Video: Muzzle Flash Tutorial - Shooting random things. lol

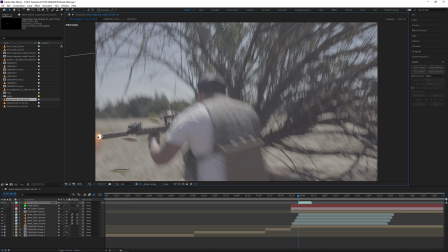I grabbed these from actionvfx.com, or you can also get them at Action Essentials, which is Video Copilot's pack.
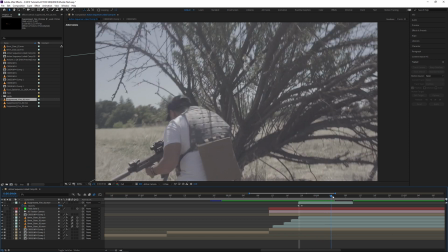Now one thing I need to take note of is the color and the brightness of the flash.
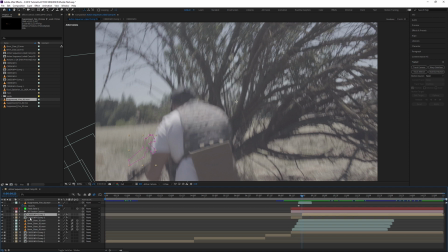Right now it's pretty obvious and bright. I need to make sure it's not so bright, because in daylight, especially outside, it's not going to be very easy to see muzzle flashes.
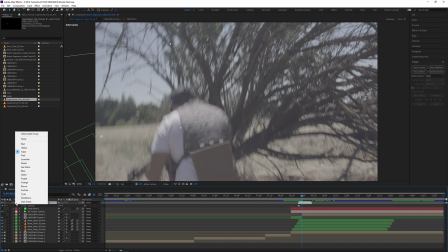So I reduce it almost to 0% for that flash,
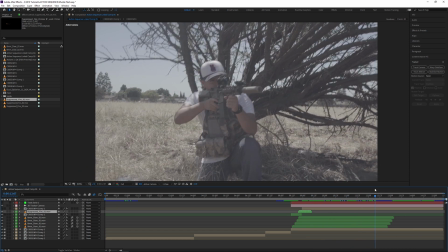and then I take that opacity back up to 100% a frame further down the timeline, because I want to still be able to see the smoke.
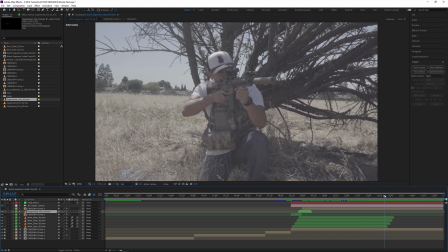And I just make sure that I position it and adjust it to where it needs to be at the end of the barrel, but I also make sure that the actual smoke and flare are about the same size as the gun. Usually people, when they add muzzle flashes to their guns, they don't add those muzzle flashes as big as they should be.
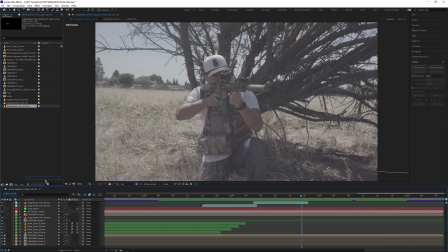They don't make it big enough. Usually with a real gun's muzzle flash, if you do happen to see it, it's going to be approximately the same size of the gun that's shooting it. So I want to keep the same feel, and keep in mind that you don't necessarily need to have a muzzle flash at every single shot.
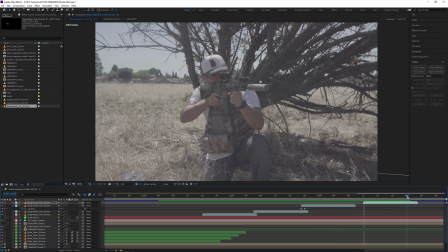There's a lot of inconsistencies, and due to the frames that you might be shooting at, it might miss the muzzle flash, but you'll still catch the smoke.
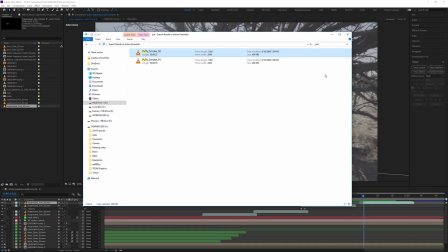So you can still have a muzzle flash without the actual flash. Just make sure you add the smoke, because that's a necessity. And there was actually one case where I didn't add a muzzle flash, I just added the smoke and just a small spark.
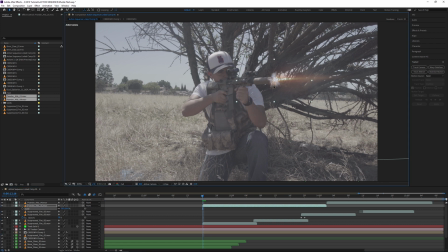That's also cool and also very useful to kind of sell the randomness of muzzle flashes and to kind of not make it so uniform and obvious.
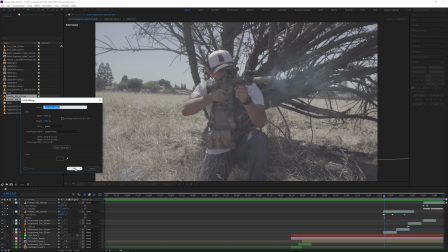Once I've finished with the muzzle flashes, I'm just going to create a new solid with Ctrl+Y, or I can just go to layer and I can go to new solid.
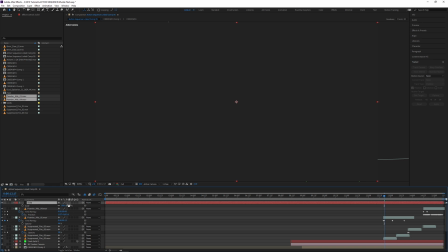I'm going to make it sort of a light gray color, and I'm just going to scale it down because I kind of want to reveal the slide when the shell of the bullet comes out.
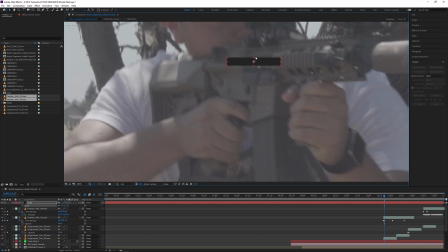So what would happen is this solid would reveal itself almost like the slide is coming back and revealing the inside of the gun.
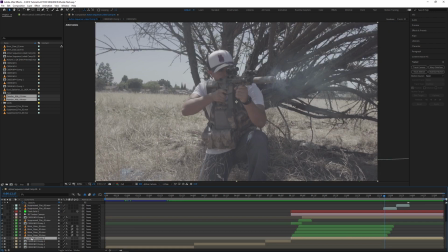That way the shell can actually eject. And then what I'm going to do is I'm going to select my background layer, and I'm going to go to the camera tracker here, and I'm going to track motion.
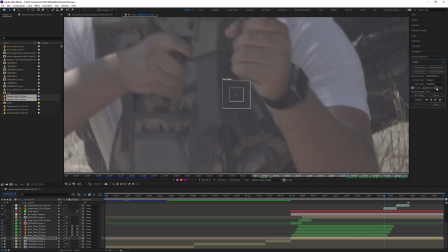I'm also going to track the rotation because the gun is rotating, so I'm going to need to use that data as well.
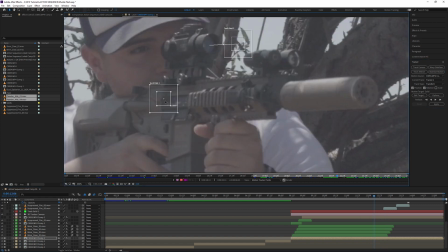So once I place the points, I'm going to just track it forward and adjust it wherever I need to.
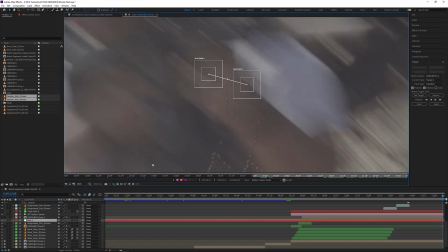Alright, then I have all that tracking data, and I'm just going to create a new null object just so I can apply the tracking data to it, and then I can just go to apply and I can apply it to that null object. And I'm going to click yes for X and Y, and now I have that null following the gun just like I wanted it to.
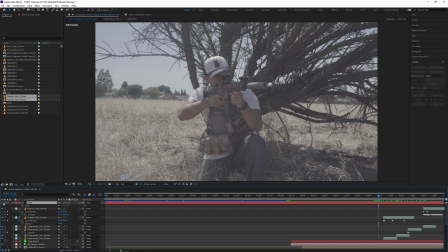Next, I can just parent that solid or the layer to the null object.
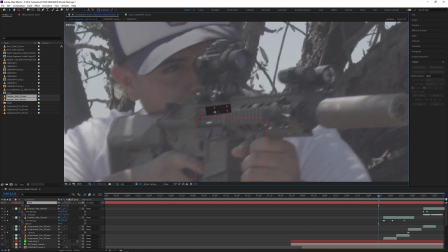That way it does exactly what I want it to do. I'm going to move the anchor point to the right side of that solid,
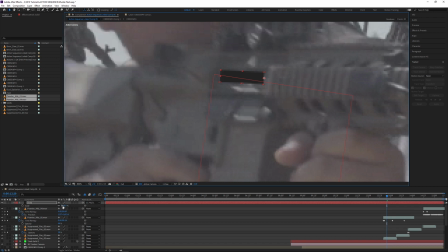and I'm also going to uncheck the uniform scale property, kind of like the chain link on the side here. That way I can only scale the x-axis or the y-axis individually. Now that way when I adjust the scale, it'll look as if the slide is opening and closing.
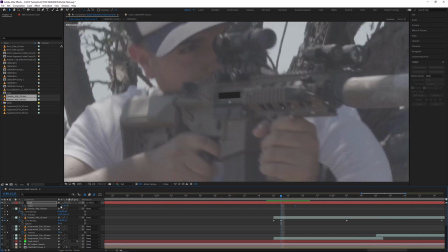So what I do is I set a keyframe for the scale, go down in time, probably about 3 seconds or so,
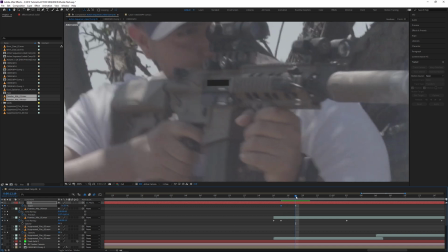maybe 2, and then I adjust the scale to where I see the slide fully open. I can't go too far because otherwise that solid will go too far out and it'll just look strange.
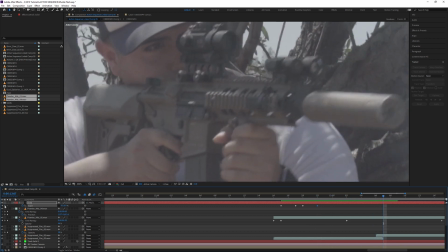So I make sure it's to the length of the actual slide on the gun, and then I hold it there for about 1 or 2 frames, and then I take it back down to 0.
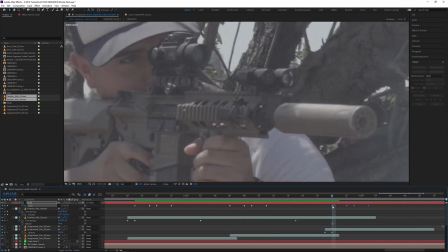That way that slide is back in position, ready for the next shot. And I simply repeat this process for the other muzzle flashes as well.
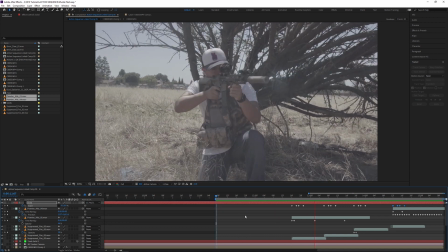I gotta make sure I time it right with the other muzzle flashes. That way right after the muzzle flash, 1 frame later, that slide will open and then close, ready for the next shot.
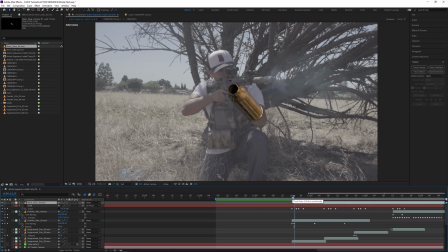And then it's just a matter of importing my shell layer. You can get these from actionvfx.com.
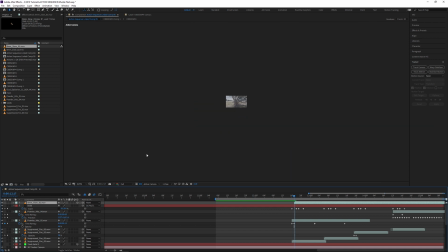I'll leave a link in the description. I'm going to drag it into Z space because I've made it a 3D layer.
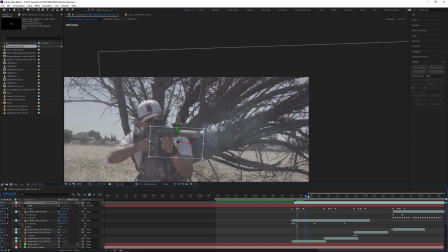That way it tracks to the scene, because I'm not sure if this is going to be on screen long enough for people to see if it's actually tracked in the scene or not.
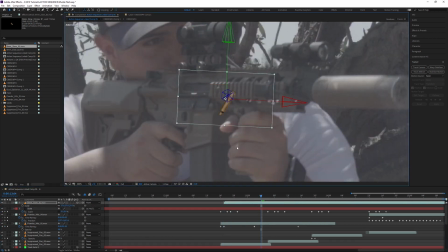So I'm just going to be safe and make it 3D anyways.